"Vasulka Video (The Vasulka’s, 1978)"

Yeah, I like this one very much because this is only grain. This whole image is made up of television snow. And I feed snow like into the background. But then here in the foreground, I have this scan converter that
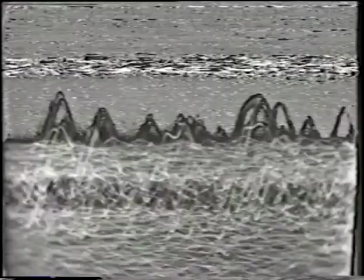12:35 displays the image on television lines.
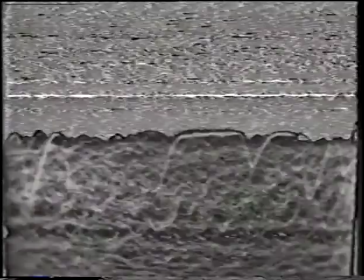12:39 So the result is like there would be a landscape and maybe an ocean or grass or something very organic,
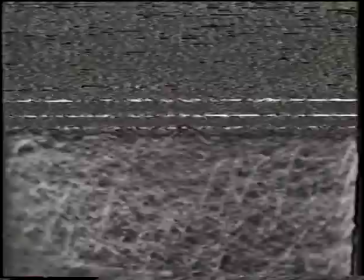12:47 something very nature-like. But it has nothing to do with nature because these images are arrived at without a lens.
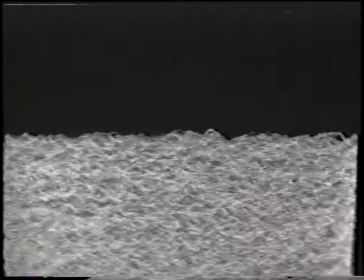And then I took the same image instead of having split like lower half of it showing this like of landscape, this kind of grass, I took the whole picture, made it smaller and put it in the middle so that there is
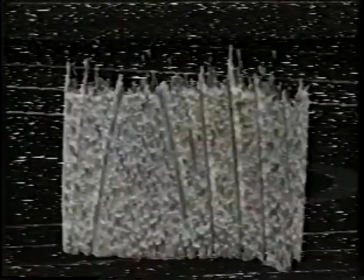13:26 an image inside the image. That's a sample of that.
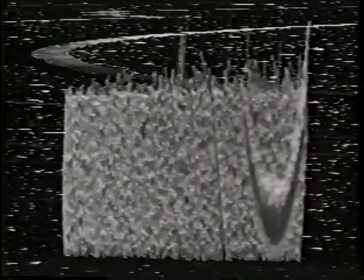13:36 And what's interesting is that the
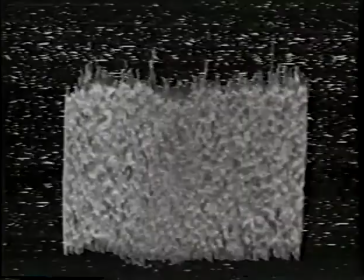13:41 background image here is the same as the foreground, except that the foreground image has been put on the side.
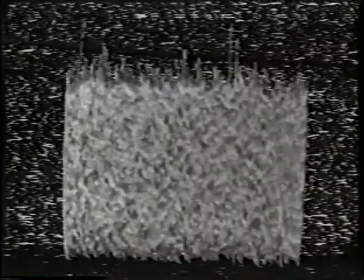13:51 So they are running in the same time.
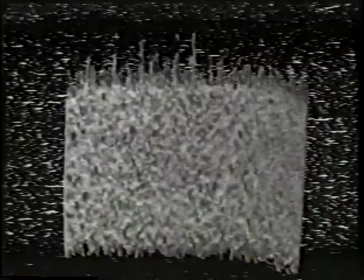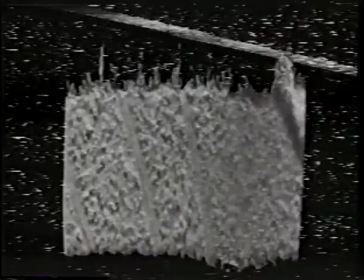14:01 But it looks like a sculpture. Yeah, it looks like a sculpture because what happens is that the image in the background becomes like,
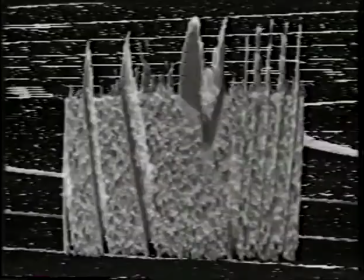14:10 it stays two-dimensional, but the foreground image gives you a feeling of three-dimensional space.